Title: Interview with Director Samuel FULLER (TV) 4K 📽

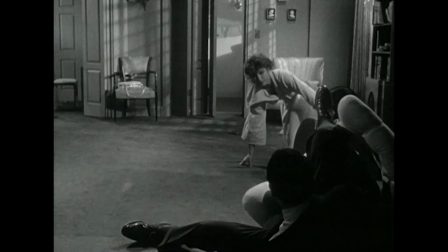994s
A kid can have Wayne come in and clean up a group of men in the saloon. To me that's a joke. He went after the man because the man beat up his girl. He didn't go after the man from the United States, and then I said, that's the whole story.
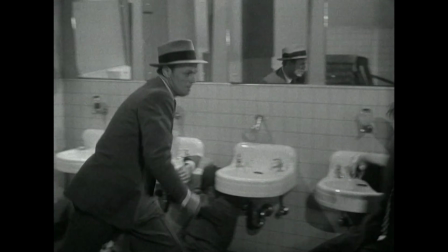1013s
That's what I like about this guy's story. That's it. Because nobody ever cared about this man. Nobody. The way this girl did. Nobody. And when she took a beating in, he said, who beat up on you and why? I wouldn't tell him where you are. He explodes, and he gets the man.
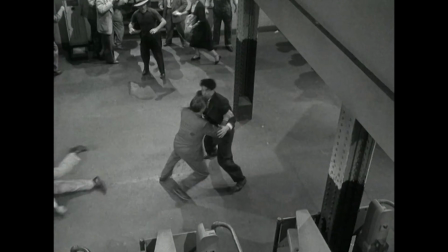1033s
I love the high angle out of five, because the close angle is very easy to shoot.
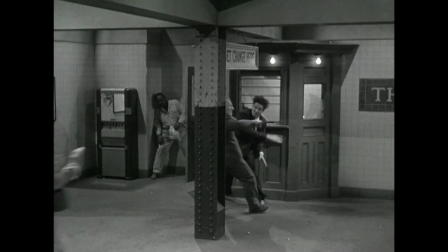1038s
Boom, boom, boom, boom, boom. But when you have a high angle, the stuntman, and if the man is doing his part, they better be good.
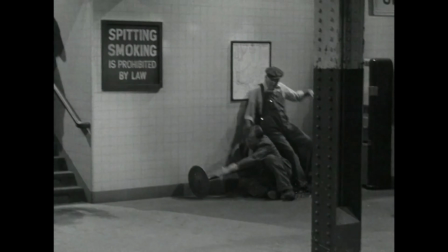1047s
They better be damn good, because you're not getting away with murder now. You can see how silly it is if it's not choreographed.
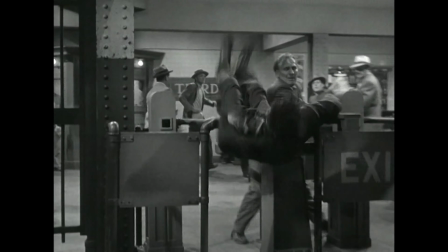1055s
And that costs money, and you have to get the best. So when you make your own picture, whatever you do, put so much away for stuntmen if there's going to be a fight, and just go hog wild and you can't go wrong on a long shot.
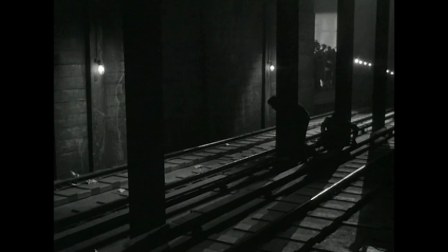1069s
That has to be rehearsed, rehearsed, rehearsed in such a point that when it's a long shot, you will buy the, for my money, the intercuts, the close shots.
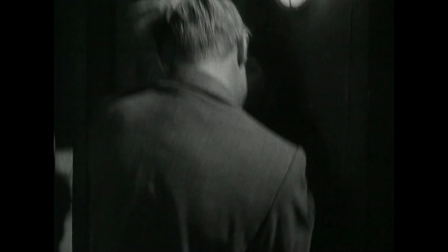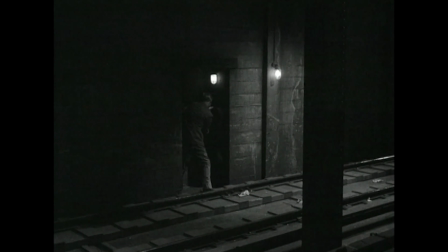1083s
He didn't go for the United States or for all that phony Cold War stuff because, first of all, they're not interested in politics. They're not apolitical. They're nothing even as close as apolitical. They don't give a damn about anything. You should write with your camera. That's a director. That's it. A director takes a song. A few scenes, it's a song, lyric, and he makes a symphony out of it. That's what I mean. And he hasn't lost the kernel of it. Does that make sense to you?